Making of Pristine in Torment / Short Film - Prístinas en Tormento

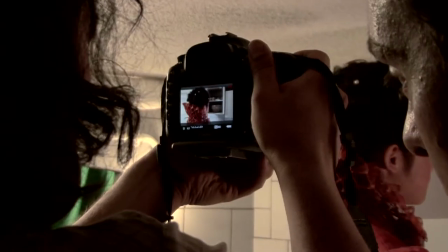0:56 Bueno, la propuesta artística del área de danza se generó a partir de la idea de crear a partir de un argumento, ¿vale?
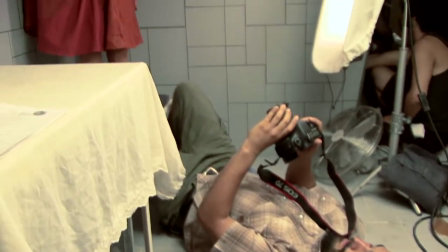1:06 Un guión en el que se contara una historia que fuera legible, a diferencia de lo que ocurre habitualmente en la danza contemporánea. Como la historia, en el fondo, apunta finalmente a una belleza que se convierte en brutalidad y horror,
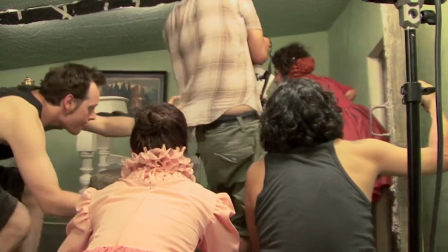1:24 por decirlo de alguna manera, este cambio de estética que tenía que producirse en la historia y que va desarrollándose en los tres tiempos,
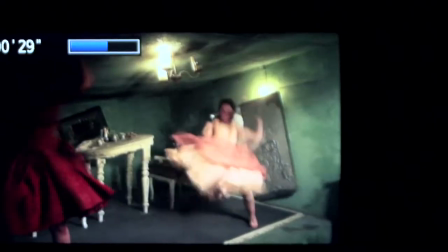1:31 es clave la coordinación y el trabajo multidisciplinario, digamos, entre la danza y la cámara.
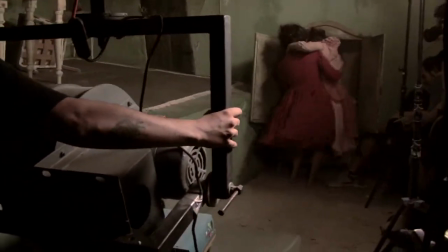1:40 El proyecto era una locura. Cuando vimos el guión por primera vez, ya estaban definidos gran parte de los detalles, de la escena, de las acciones que iban a ocurrir. Nos dimos cuenta que era un proyecto bastante exigente y era un desafío casi inabordable.
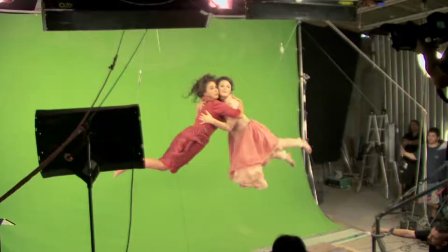1:57 El mayor desafío que presentó este proyecto fue de llevar del papel, de los bosquejos, de los diseños, de los esbozos, a su materialización. Y en cuanto a la danza, de llevar desde la planta de movimiento, desde los esbozos de los cuadros coreográficos, a la escenografía.
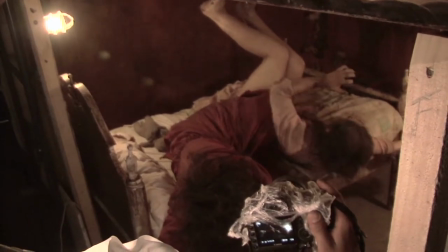2:17 En un principio hubo mucho trabajo de diálogo, fue fundamental. Antes de ver imágenes, antes de ver guión, fue muy importante la conversación,
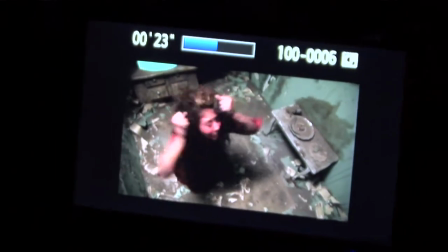2:30 y ahí se fue definiendo un poco cómo iba a ser este universo que íbamos a crear en el fondo, entre todos.
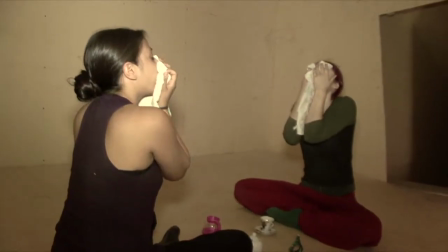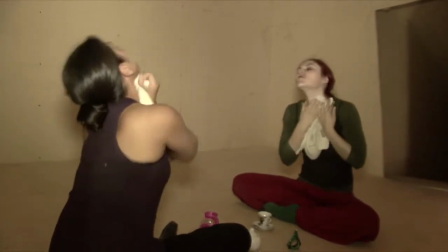2:51 Aquí se narra la historia de dos personajes, una madre y su hija, que son víctimas de secuestro y abuso sexual por parte de su padre, que simbólicamente es representado por el viento.
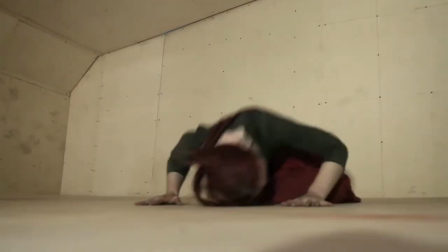3:03 Y el lenguaje dancístico fue construido a partir de
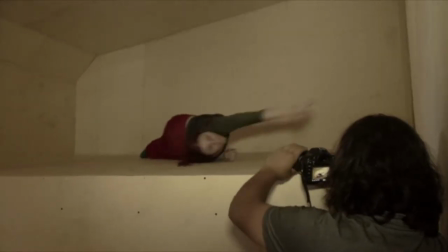3:08 los traumas y conductas que van generando este tipo de víctima.
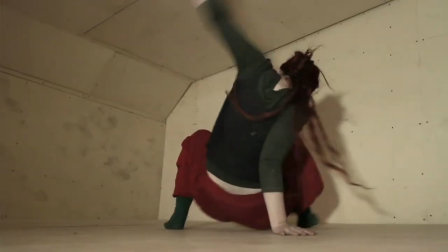3:13 Y la idea fue traducir el estado psicológico de estos personajes a partir de nuestro cuerpo.
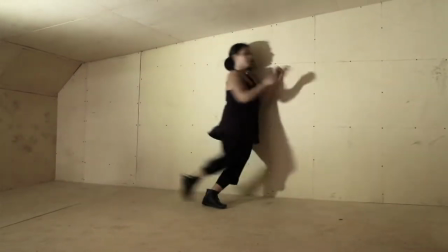3:19 Entonces, eso fue bastante complejo y enriquecedor. También fue toda una búsqueda el llegar al estado de estos personajes.
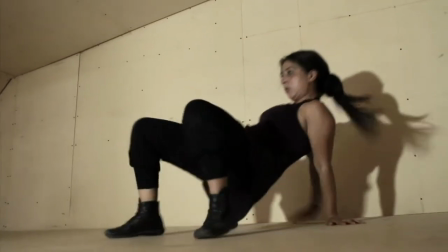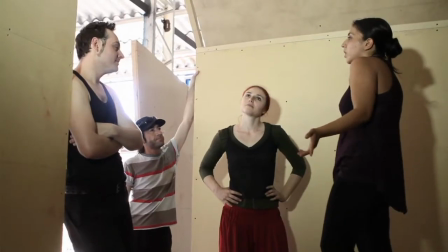3:34 Nosotros como equipo de danza hicimos toda una investigación. Buscamos también los espacios en que estos personajes estaban encerrados. La propuesta que se hizo desde el área de dirección de arte fue principalmente tomar el espacio y los objetos en general
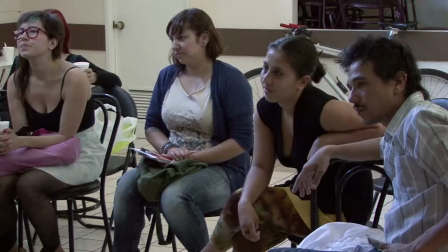3:54 como un correlator de la historia que se estaba contando.
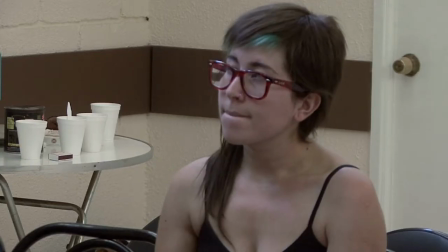3:58 Los objetos junto con el espacio tenían que ir demostrando el sufrimiento psicológico y físico de los personajes.
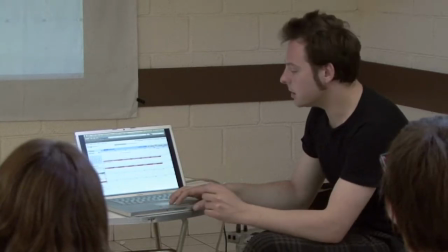4:06 Esto quiere decir que vaya de la mano con el deterioro.
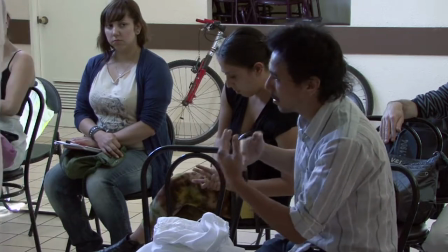4:13 Una de las grandes dificultades de este proyecto, y que a la larga se convirtió en un gran desafío, fue el hecho de que la escenografía tuviera que ser modular y móvil. Esto permitía que nosotros pudiéramos sacar ciertas paredes para posicionar la cámara y las luces desde un punto de vista,
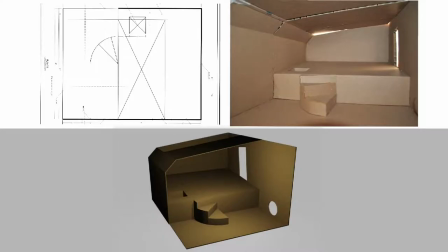4:28 y posteriormente volver a poner esa pared y posicionar la cámara desde otro punto de vista.
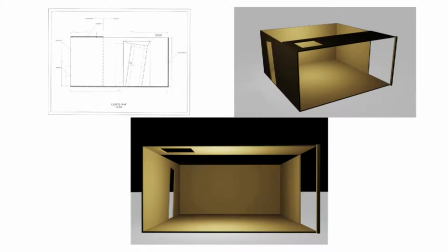4:32 Así crear el efecto, digamos, de que este set, que finalmente es una construcción,
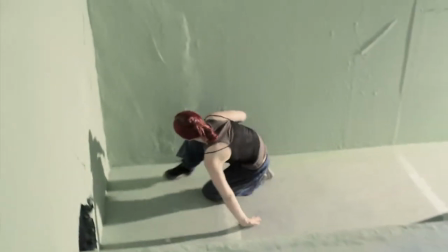4:37 pareciera un lugar de 360 grados encerrado, sin ventanas, y que todas las puertas, en este caso, y escotillas, conducían a otros lugares cerrados,
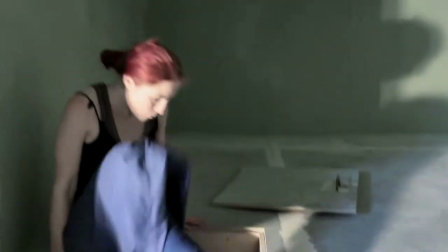4:45 sin ventanas.